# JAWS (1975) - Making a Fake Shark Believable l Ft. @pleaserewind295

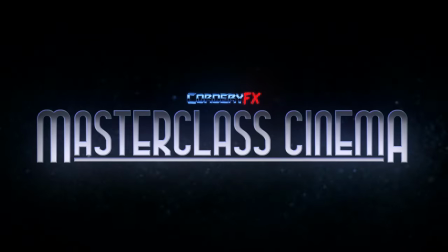Welcome to Masterclass Cinema, the series where I discuss one aspect of a movie I love and still feel inspired by for its technical achievement.
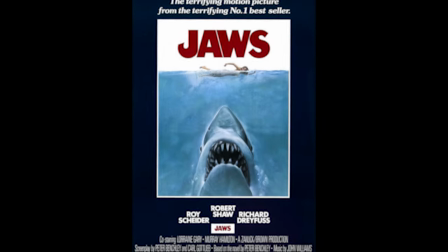Today I'll be discussing Jaws, a film that still stands the test of time as a masterpiece as well as being hailed as the greatest shark horror film of all time.
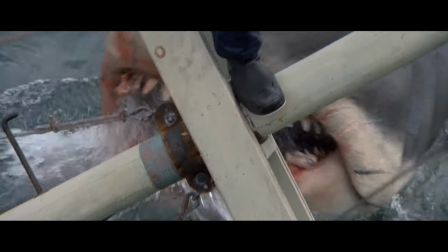As a film made prior to CGI, Jaws has yet to be added to the list of dated giant monster movies that preceded it.
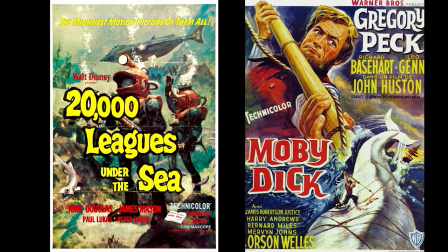Movies like 20,000 Leagues Under the Sea or Moby Dick.
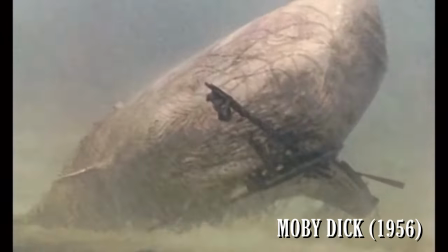Movies praised for their technical achievements at the time but now unfortunately show their age, but how has it that this movie from the 1970s has stood the test of time?
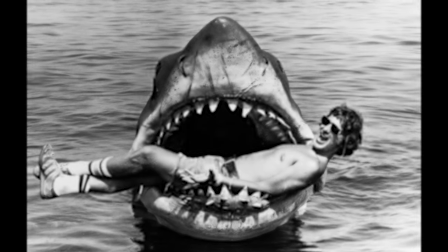A lot of factors boil down to the raw storytelling talent of an up-and-coming Steven Spielberg.
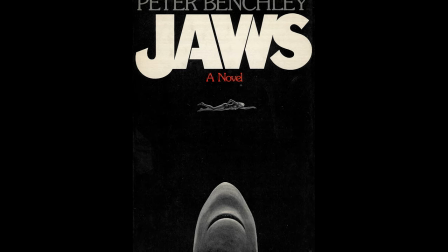Although credit to the novel by Peter Benchley, it's much simpler to write a story about a shark when readers can fill in the blanks, but to show what the shark does in the book on film,
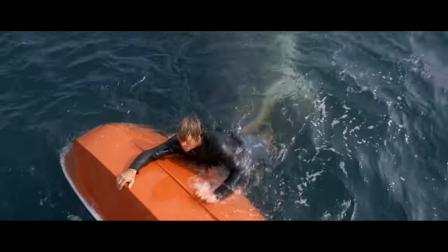that's where Jaws the film stands on its own. But the film isn't just a classic due to the performance of the shark, far from it.
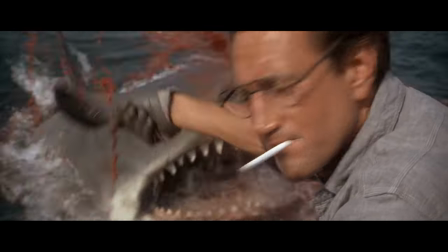The shark isn't properly seen in full into the 1 hour 20 minute mark.
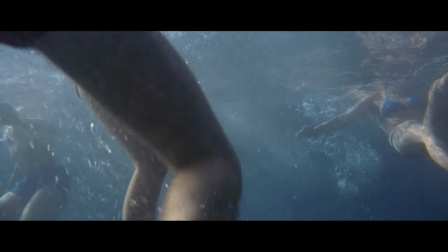Two thirds of the movie have just been people talking and shots of nothing, yet you still remain hooked up until the shark's reign of terror begins.
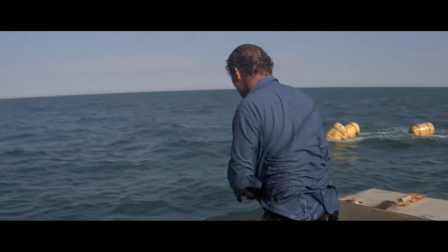So what this video will be discussing is how much this movie puts in so much creative effort into making you believe in a shark that isn't real.
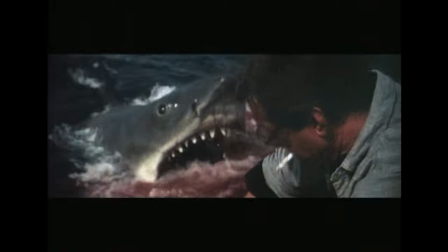Especially when your biggest special effect barely worked for nearly the entirety of the production. I would also like to introduce my special guest joining me in this video.
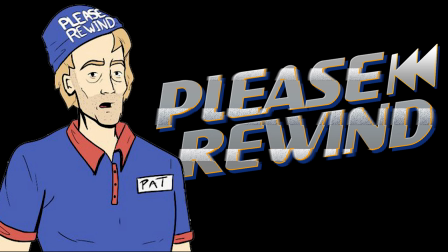Hi, I'm PleaserWind and I make YouTube videos about movies because I'm broken. Anyway, let's talk about the fake shark in Jaws.
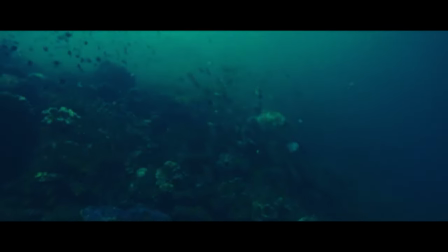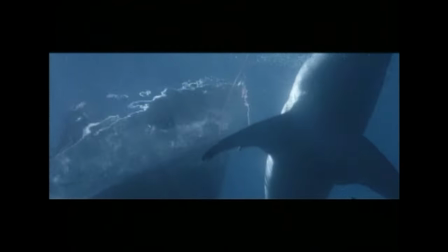So while Jaws was in pre-production, they knew in order to sell an audience on the shark,
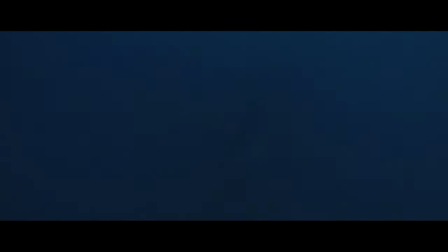they at least needed footage of real great white sharks to use in the film wherever they could.
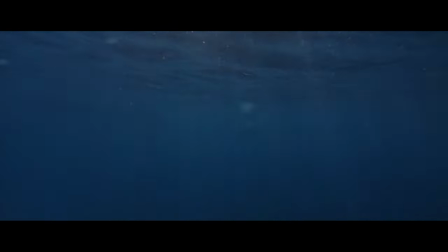Which works best for close-ups of the shark swimming past camera, or wide shots where you subtly see the shark swimming in the distance. And so they contacted Australian couple and shark documentarians Ron and Valerie Taylor, whose prior credit was for the Great White Shark documentary Blue Water White Death.
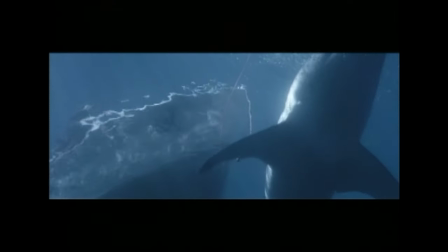They would film the footage of the Great White Sharks off the coast of South Australia for Jaws.
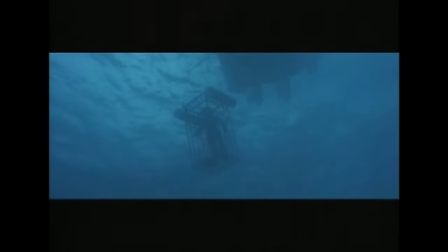As well as just getting footage of Great White Sharks swimming around, they rigged up a set piece from the movie script where Hooper is in the cage getting attacked by the shark.
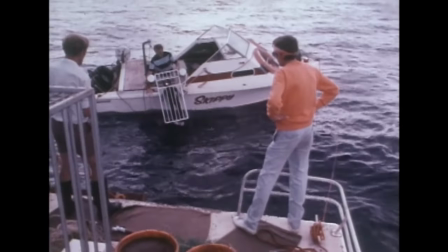So in order to beef up the size of the shark, Spielberg had the idea to build the shark cage in miniature,
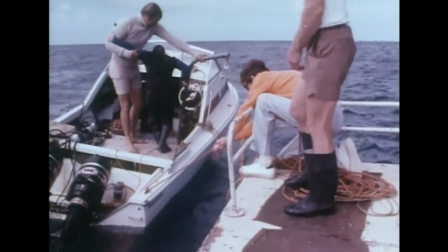as well as hired a little person in a wetsuit to perform the character of Hooper. Having a little cage and actor against an already massive great white shark will make it look even bigger.
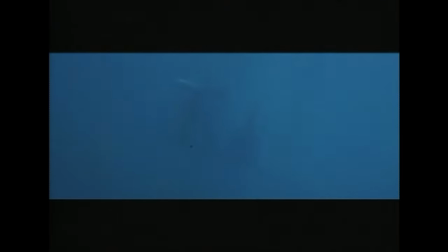Unfortunately, they ran into problems setting this up and couldn't really get any good performance footage.
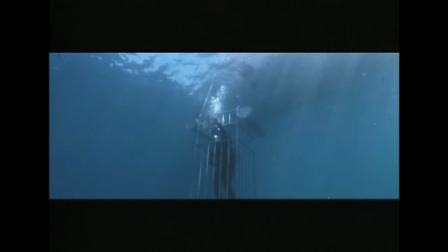One factor being that the actor was petrified of sharks, but also since his air tank was built in small scale,
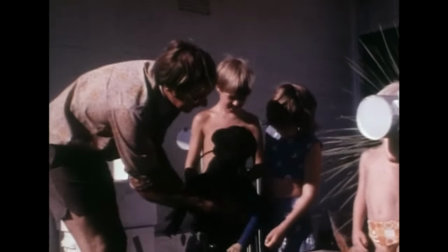it didn't supply enough air for him to stay submerged like a regular air tank.
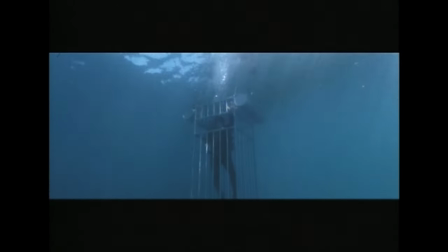Even though the actor was short in size, he still had regular sized lungs that require the same amount of oxygen as a regular person.
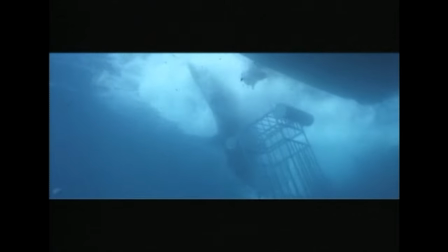However, while filming, a great white swam into the cage and got caught, to which it started thrashing and going crazy and actually detached the cage from the boat.
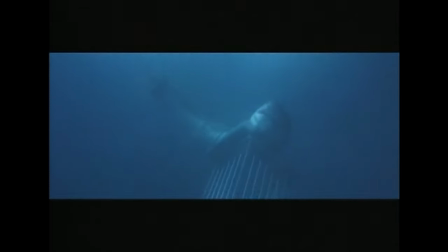In the story Hooper was in the cage, but when the shark detached the cage it was empty.
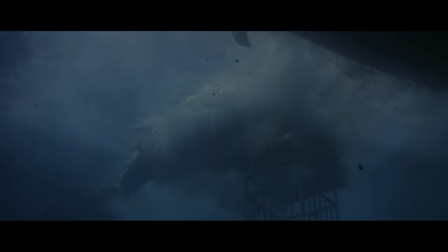But rather than seeing the footage as a waste, they actually rewrote into the script that Hooper swam out before the shark destroyed the cage.
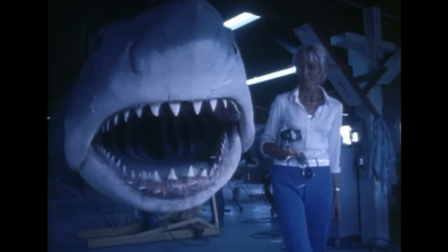Ron and Valerie Taylor would also lend their first-hand expertise to the accuracy of the animatronic shark they were building before the shoot, which leads us to the next topic.
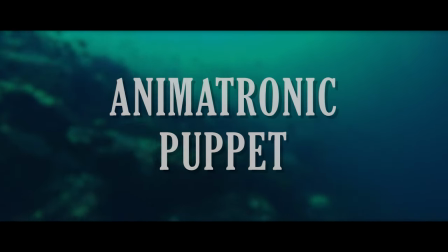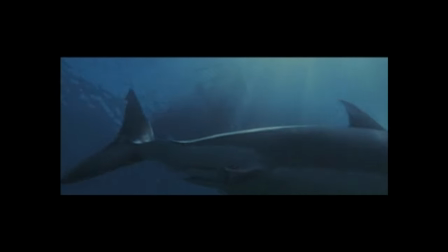Jaws required a great white shark to do some very specific things on camera that you can't get a real shark to do.
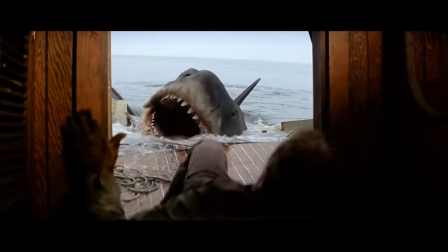Jumping out of the water and landing on a boat, cracking it in half. So a giant animatronic shark was to be built.
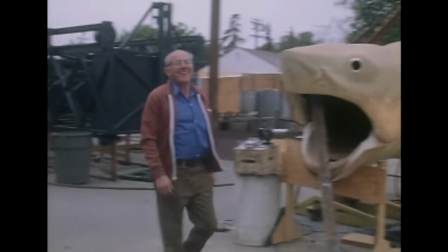They contacted Bob Maddy who was responsible for the giant squid in 20,000 Leagues Under the Sea.
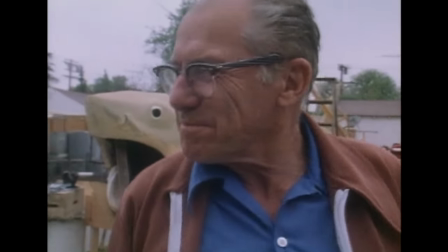He was very optimistic about building a realistic shark prop. Ultimately three massive sharks were built.
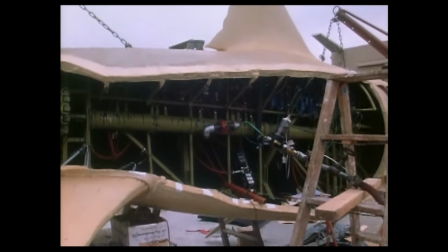Two different sharks where one had no left side and the other had no right side, which left half the shark exposed for the puppeteers to access all the hydraulics,
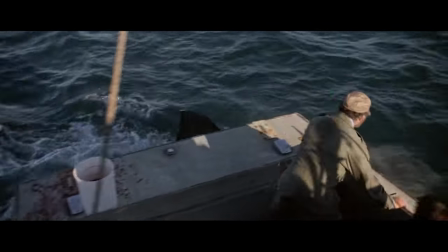and a full shark that was less expensive for the wide shots of the shark swimming under the boat.
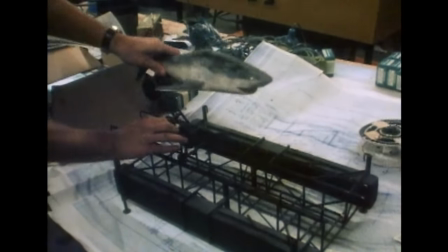The sharks were perched on a massive crane arm that would raise the shark up and down,
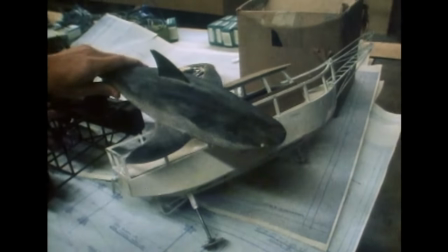swivel it side to side, as well as a dolly rail system that moves the crane backwards and forwards.
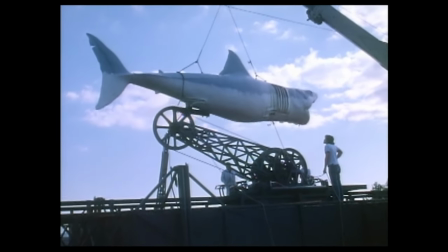And the whole platform that held this massive rig was designed where it could sink to the seafloor and then could inflate to rise back up to the surface.
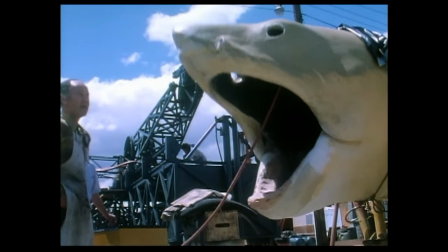The shark worked flawlessly on land.
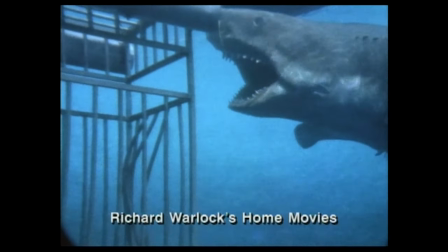Typically, a giant creature feature like this would be filming in a giant tank on a stage, a much more controllable environment. However, a young and ambitious Spielberg made the decision to film the majority of the film in the actual ocean.
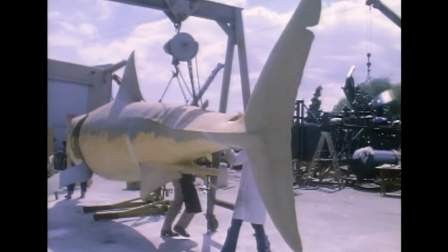Unfortunately, the shark was never tested in stable waters, let alone the actual ocean,
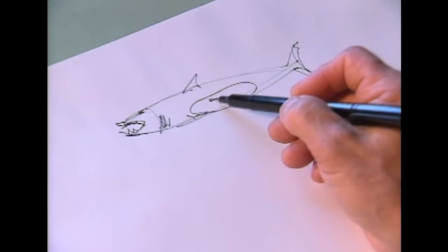and so the sea was very harsh on this animatronic shark and it constantly malfunctioned, making the film go over schedule and over budget.
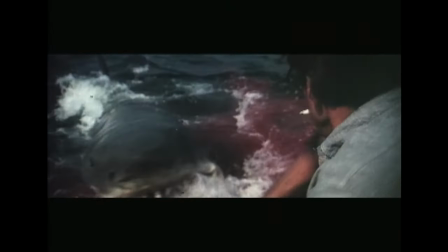Eventually, they figured out the technical issues and the shark did finally work.
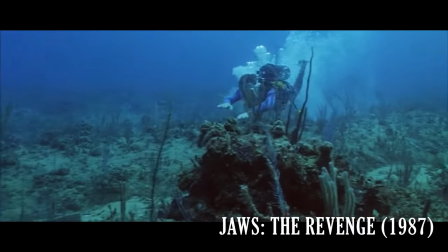There was the option to film in the Bahamas where the water is shallower, where they did the fourth movie, but it just doesn't look right.
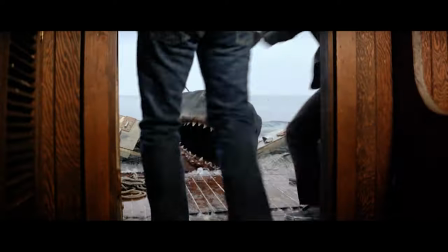Seeing the shark burst out of the dark abyss is still a stunning sight by today's standards, especially this shot which hardly gets included with the initial reveal.
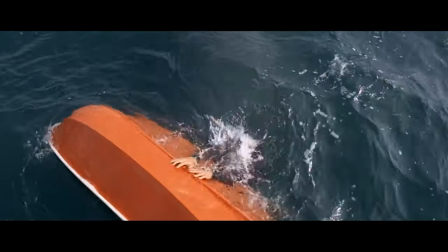This is so quick and haunting, it's shocking how it never gets brought up by anyone.
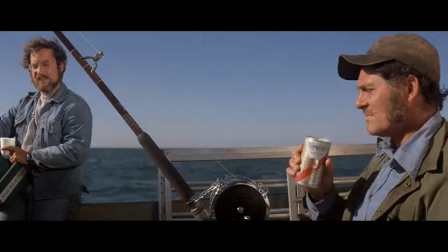And by framing out the island from all the background shots, It really sells that they are far out at sea, alone.
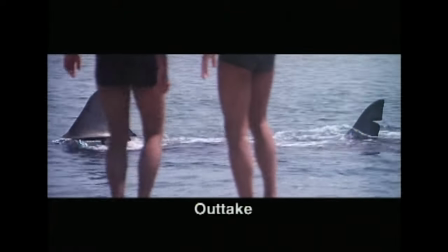In addition to the full prop, they had a shark fin and a tail on a sliding track, which still makes for equally creepy moments.
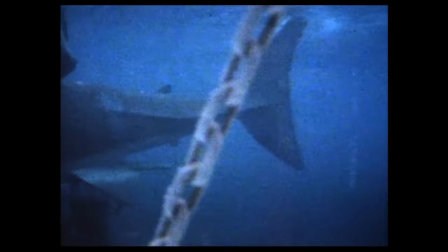After they wrapped up production on location, they then returned to a tank set and filmed the scene with Hooper being attacked by the shark while he's in the cage.
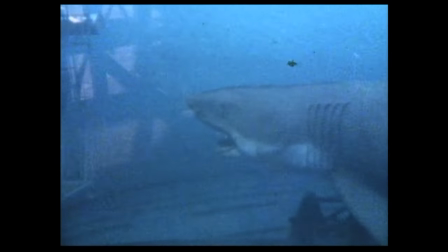Much easier thing to do. As good as the mechanical shark was, in the duration of filming when it was malfunctioning,
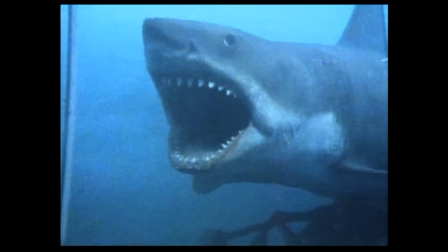It was up to Spielberg to figure out different ways to imply the presence of the shark to make up for the failures of the animatronic shark.
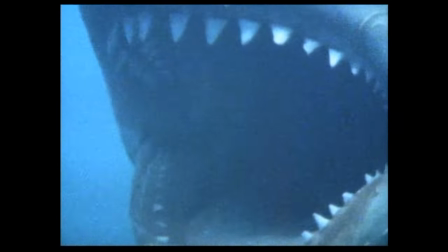And that's really where things get good.
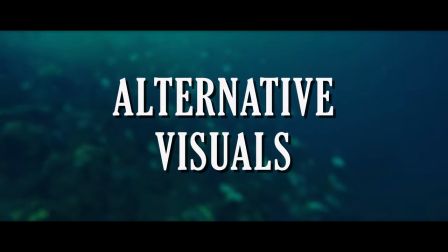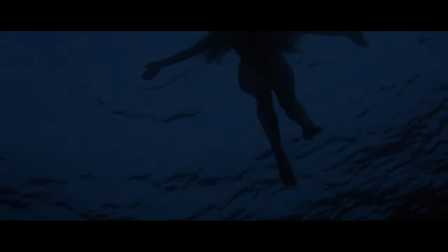In the absence of the visual shark, it was tasked to Spielberg to figure out different ways to let the audience know when the shark was there.
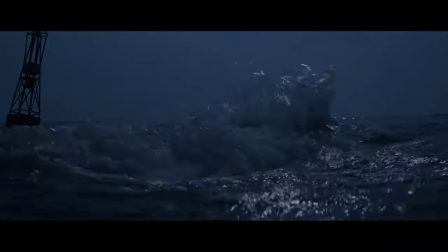When Chrissy is being attacked at the start of the film, she was meant to be shown getting devoured by the shark.
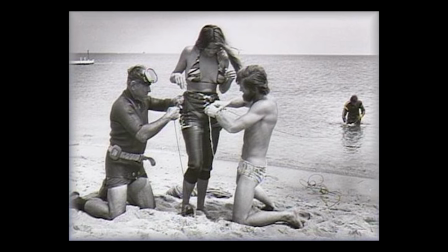In place of that, they rigged her up in a harness with cables leading from either side of her hips.
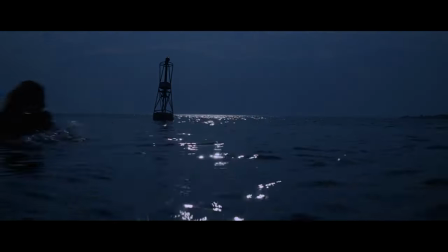Off screen, there were operators that would jerk her in either direction which created the amazing violent opening scene.
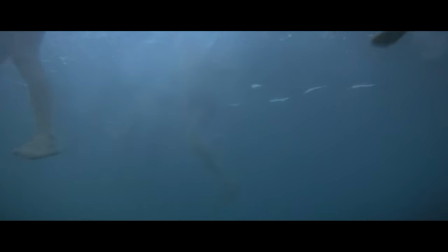An obvious trope of horror films is to have the point of view of the threat. This was used heavily in Jaws which still perfectly adds to the believability of the shark.
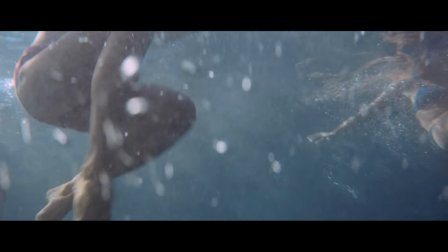As the camera swims through the legs of the splashing swimmers there's great audio edits where
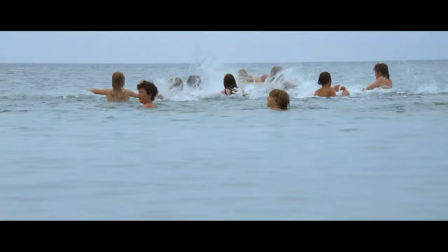what the people hear is commotion and splashing when
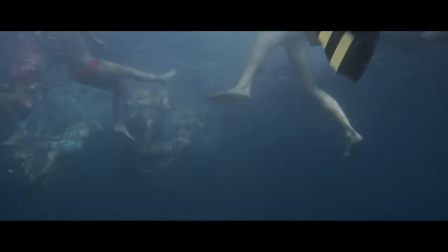it cuts to the POV of the shark is more silent and muffled.
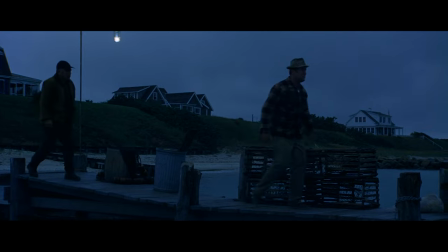When the guys try to catch the shark with the hook chained to the jetty the shark proves to be so strong that it rips the jetty in
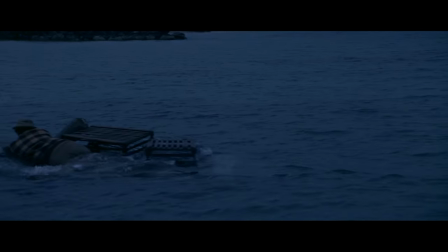half and now just the debris is floating in the water and they treat that as if it's the shark as it's drifting outwards to sea the
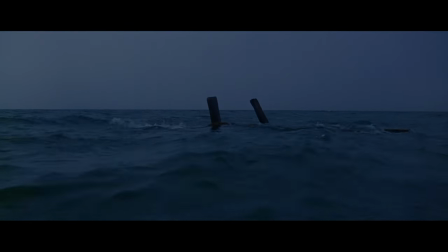guys think that they are safe until the debris then rotates in the water and heads back towards them at that point you wouldn't even need to show the shark
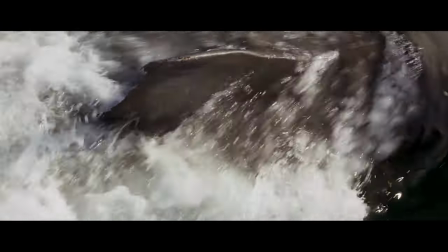but aside from the animatronic puppet the other get around to not showing the shark is using the yellow barrels to represent the shark's presence
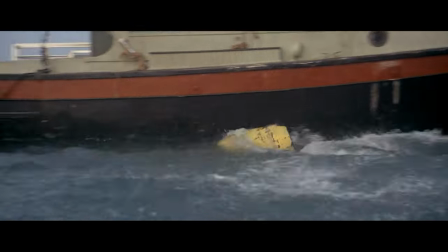they are almost like a character it in of themselves.
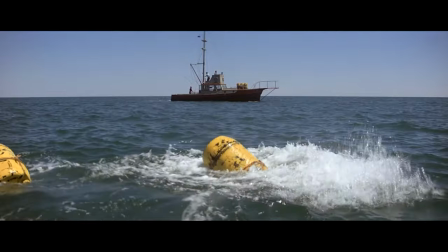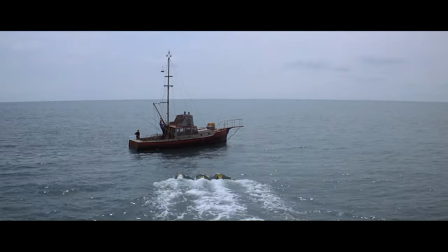When the barrels show up you know the shark is there, when they vanish you know the shark has swam deeper and away.
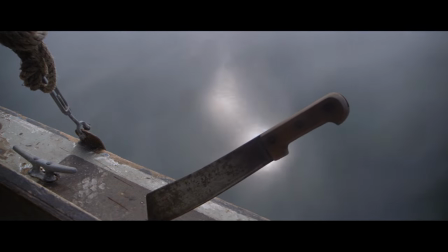All of these were just on-the-spot brainstorming solutions that went on to be hailed by critics for its less is more approach.
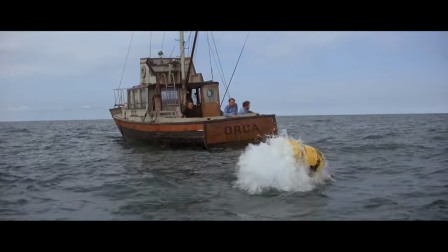All that being said with the mechanical shark not working, showing the barrels in its place, to just showing the shark's point of view,
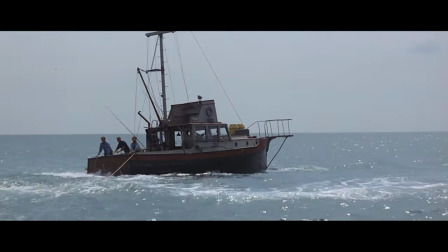the final technical addition to the shark's presence is one of the most memorable in cinema history.
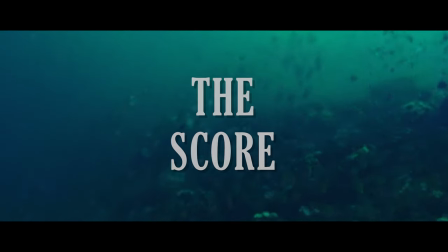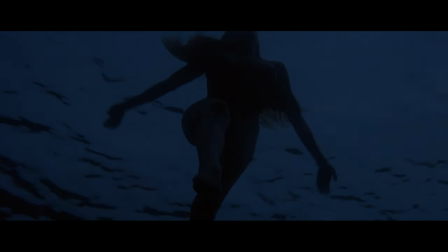If you mention Jaws to anyone, what are the chances they would think of the John Williams music before the actual imagery of the film itself?
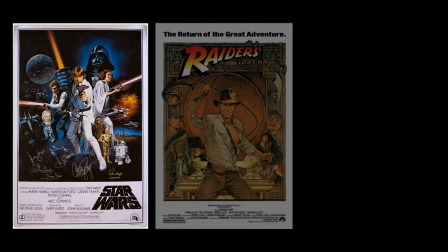I'd say chances would be pretty high. John Williams is mostly known for his adventurous wonderment scores such as Star Wars, Indiana Jones, Jurassic Park.